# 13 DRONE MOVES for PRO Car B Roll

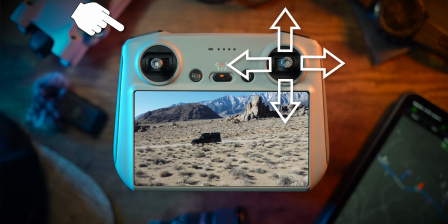[0:00]
In this video, we're gonna go through a bunch of different drone shots that work well when you're filming vehicles.
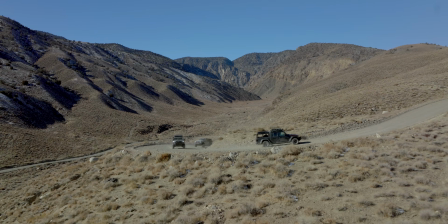Now my goal with this video is to show you a variety of shots that you can use with any drone that you're flying with.
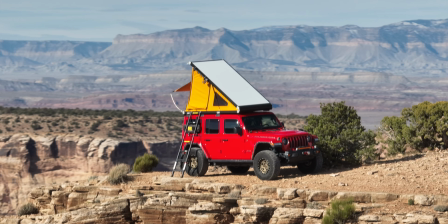[0:18]
Some drones will have more advantages over others. However, for the majority of these shots, you can perform them with any drone. Now before we get into the specific shots, there's a couple things we need to have a discussion about. What is the purpose for the footage that you're creating?
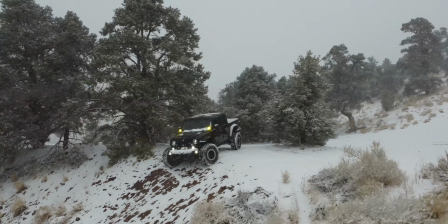[0:32]
I've talked a lot about different drone shots on this channel, and they're all great, but ultimately they're only useful if they work for the project that you're working on. Now, if you're just cutting together some cool shots and putting it to music, well then having some variety and having all these different styles of shots will look really cool. But if you're telling a story, a lot of times just a simple drone shot of like a vehicle moving through the scene is all you're gonna need. You don't need to go out and shoot like 15 different shots and grab all of these different angles if it's just a quick transition from one scene to another. And when we're out flying, obviously we wanna get as much footage as possible, but you really wanna think about that story, because if you're spending half your day getting cool drone shots of your vehicle moving through some different scenes, but when you get down to the edit, you're only using a few seconds from each section, well, you're gonna waste a lot of time. Because time is important and you don't wanna shoot a ton of footage that you don't end up using in the edit. So if you're using these shots for more of a story piece, well, think through what is the purpose of these drone shots in this specific video that you're creating, and then come up with a list of shots that you wanna use. Grab a few extra here and there, but don't overshoot it. But if you're not shooting a story and you just wanna capture a bunch of different awesome shots of your vehicle, well,
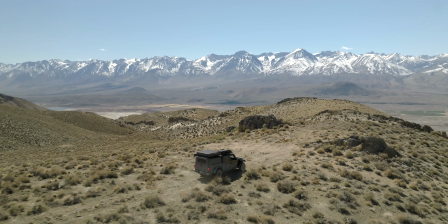[1:46]
these shots that we're gonna discuss in this video will give you a ton of ideas and variations that you can use so that you can change it up and not use the same shot over and over and over. And another good reason to use these shots is to sell them as stock footage.
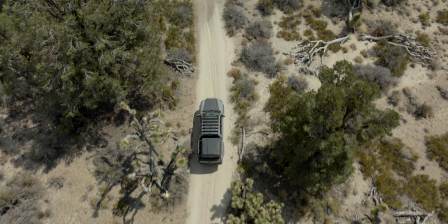[1:59]
All right, so now let's dig into some different drone shots to give you some ideas of what to use in your next video.
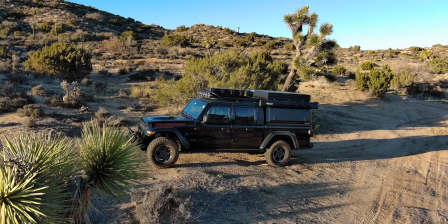[2:07]
This first one is the raise up and tilt down.
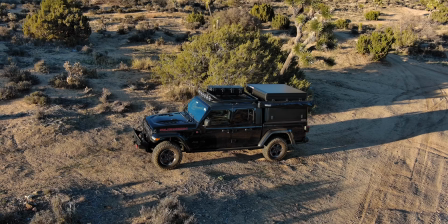[2:10]
This is a great one to use whenever I just want to get a shot of my truck and I want to show a dynamic background. And we're going to be using parallax, but it's a vertical parallax versus a horizontal parallax.
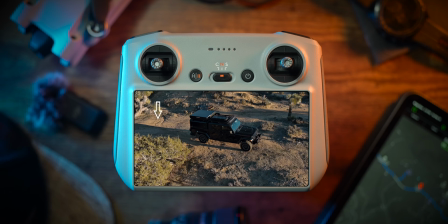[2:21]
And so what that means is the background is moving faster than the foreground. So to perform this move, you're going to pull down on the left joystick while tilting up on the gimbal.
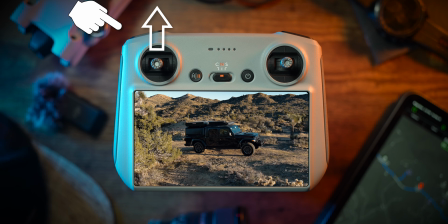[2:30]
And you can also do this in reverse. So you can push up on the left joystick and tilt down with the gimbal.
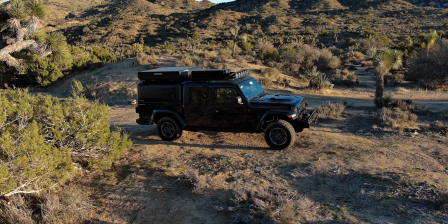[2:35]
This shot not only shows a ton of movement, but it also could be used as a reveal to show the scene behind. Now to take this shot a step further, add a longer lens.
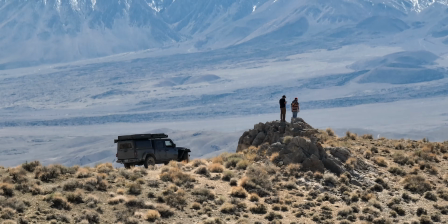[2:48]
So if you're filming on a drone like the DJI Mavic 3, well, you have access to that super zoomed in lens.
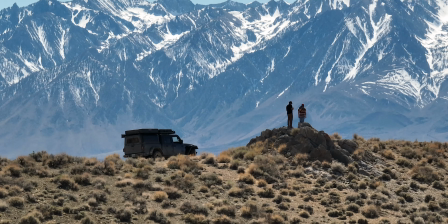[2:53]
It's a 7x zoom, which is equivalent to like 160-ish millimeter lens. It's wild. But if you're shooting something like the Mini 3, well, you could just punch in on your footage 2 times in 4K or 4 times in HD.
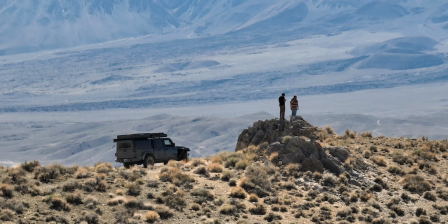[3:06]
So you could use the same drone movement but on a zoomed in lens and just accentuate the background movement even more.
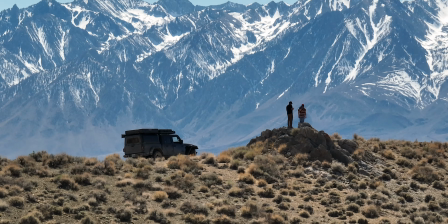[3:12]
You're really gonna see a ton of this vertical parallax when you zoom in your lens.
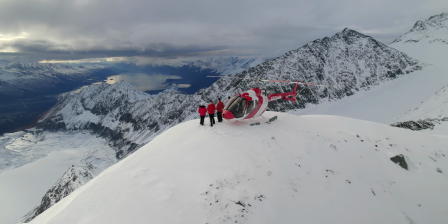[3:20]
Now the next move is an epic landscape orbit. And to perform an orbit, there's a few ways that you could do it.
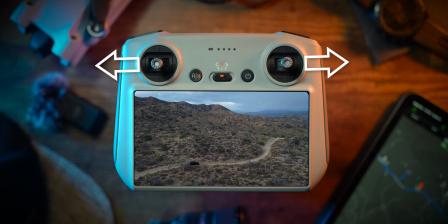[3:26]
You can pull left on the left joystick while pulling right on the right joystick,
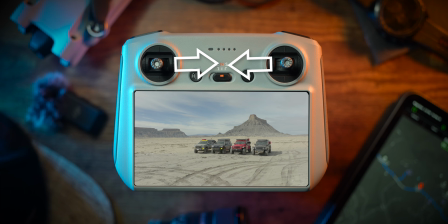[3:30]
or you could pull right on the left joystick and then left on the right joystick, and that's gonna move the drone in a circle around the vehicle.
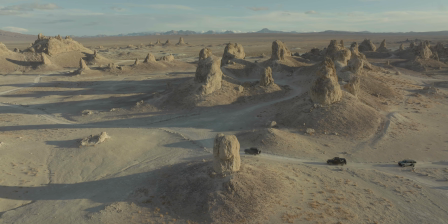[3:37]
When you're doing this, you wanna just keep that vehicle centered the entire time. And another way to do this in a DJI drone is to use focus track feature.
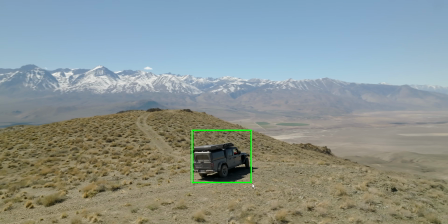[3:44]
So you can lock onto your subject and then you could put it into the orbit mode and it will keep that vehicle centered the entire time and spin left or right.
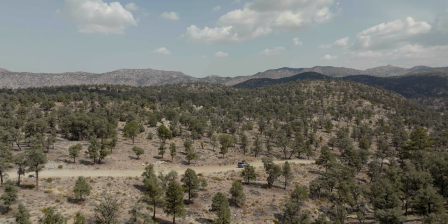[3:52]
And to really sell this drone move, you want to have just an epic landscape in the background.
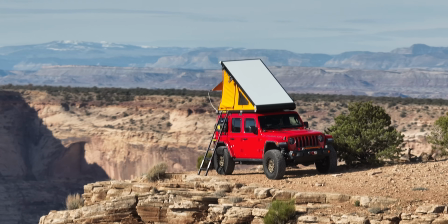[4:00]
And another variation of this is using a zoomed in lens.